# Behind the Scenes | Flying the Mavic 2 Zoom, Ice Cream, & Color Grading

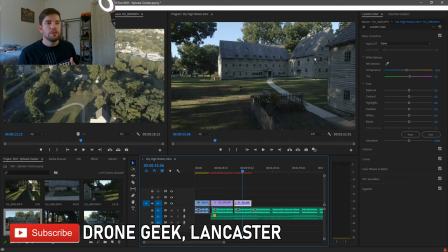But that's again why I have Adobe Premiere because it helps me to elevate those clips but you see the contrast you've got this which has very
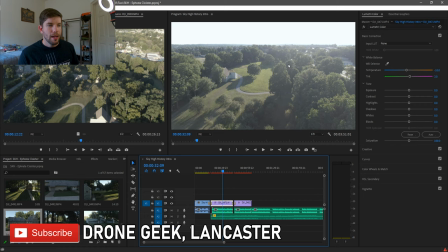natural very true colors and you've got this that well a little bit of attention to sky up here and to bring those highlights and those brighter tones back so what we're gonna do with these two clips is create color profiles that will then copy and paste to clips that are like these two so
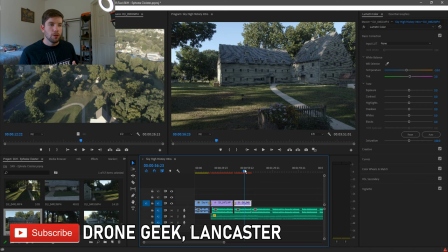if we have clips that are from the drone facing west we'll use the color profile from this clip as we'll also use this clip for drone shots that are facing north south and east where the Sun isn't blowing the sky out so to start let's jump into the easier one
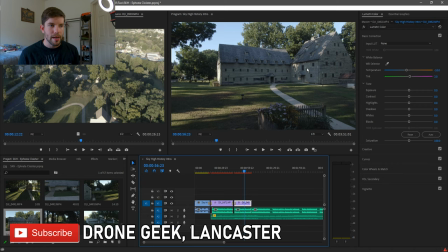first let's do clip number two where we're not gonna need to do nearly as much because again this is already really great as it stands but we can just make it a little bit better so I'm not gonna mess around with LUT packs that'll be a separate video I have a ton of LUT packs and we're not gonna get into that because I have them from all over the place all over the internet I sort of just went on a binge
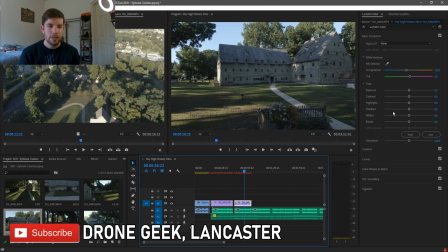one time and started downloading them from everywhere. Again, another video, different time. So we're not going to mess with LUTs, but we are going to come in here and we're going to mess with our white balance. We're going to mess with our tones. And then we're going to also play with the saturation a little bit, very basic color grading, but it will elevate my footage for this and it'll elevate yours too if you follow along.
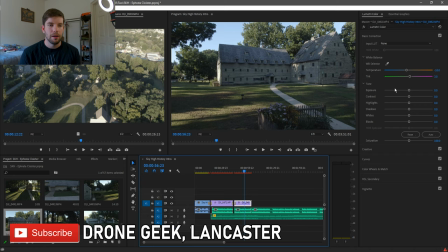So we're going to start at exposure. I always like to start here because this sort of sets the pace for the rest of the sliders on this menu. So exposure, we don't really need to do much to this in fact i would say if anything we would want to bring it up by like 0.25 yeah
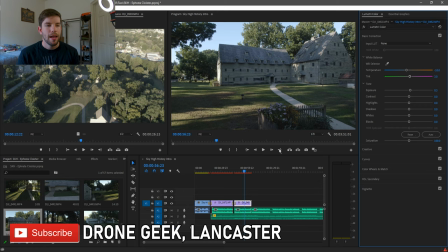just a little bit not enough to greatly change the actual complexion of the picture but you did see it brightened it up in some
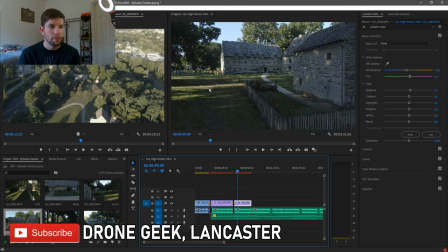spots and i think that we're gonna really benefit from that especially as you approach the front of the clip where we've got a little bit of a darker foreground here in the yard and underneath the tree in that shadow but we'll go ahead well let's actually back it up so we'll get down
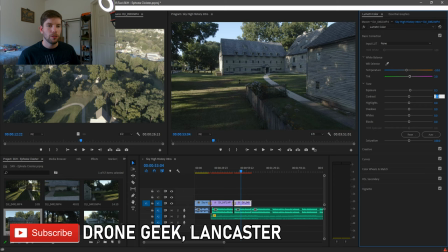to contrast i always like to keep the contrast in between 25 and 35 i think that's a really good range for most video especially if you're going for a cinematic look sometimes I'll bump it down to 20 sometimes I'll go up to 40 it really just depends upon how I want it to
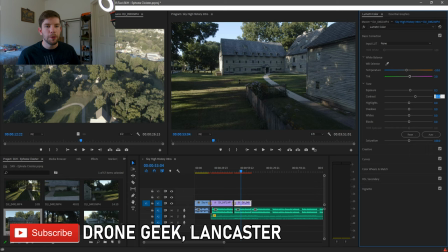look so let's go ahead and let's give it a try on the low end set at 25 that's pretty good let's check it out at 35 before we move on so you can see it's a little bit harsher of a contrast on some of the areas of the image so let's go ahead
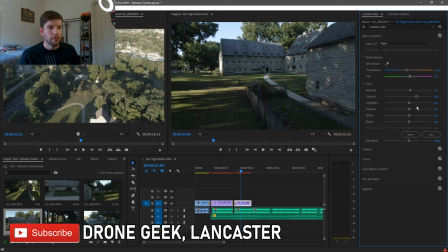and meet it in the middle actually like it a little darker in the contrast or a little more severe so we'll meet in the middle there, lighten it up just a little bit in some areas, but overall still looking really good. Highlights, we don't need to play with this very much. In fact, I would hesitate to really touch it at all, but just for the sake, let's experiment and see what we can do with it.
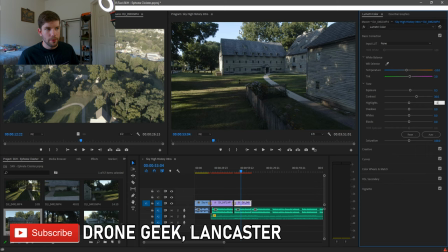Let's go negative 25. We'll bring the highlights back a little bit in hopes to bring the blue out in the sky up here. You can see it's a very faint like Robin X blue right now, and for the most part that's true to the color of the sky at the time, but I think that it was maybe a little bit more of a deep blue at the time.
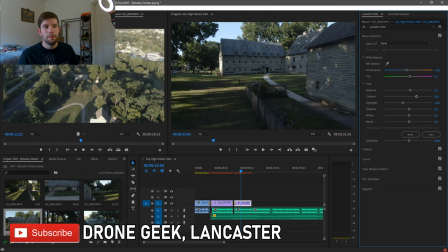So let's go ahead and type in negative 25 and you can see that did bring it up a little bit. It went maybe a shade higher and we'll continue to take care of that color especially when we get down to the saturation slider. So we'll go to shadows. We don't want to bring up the light in the shadows.
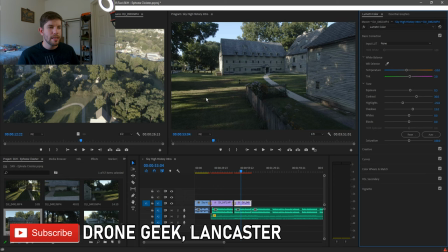What happens is if you increase this number you'll see that this area gets a little lighter and right here it's not a great example to show you what happens.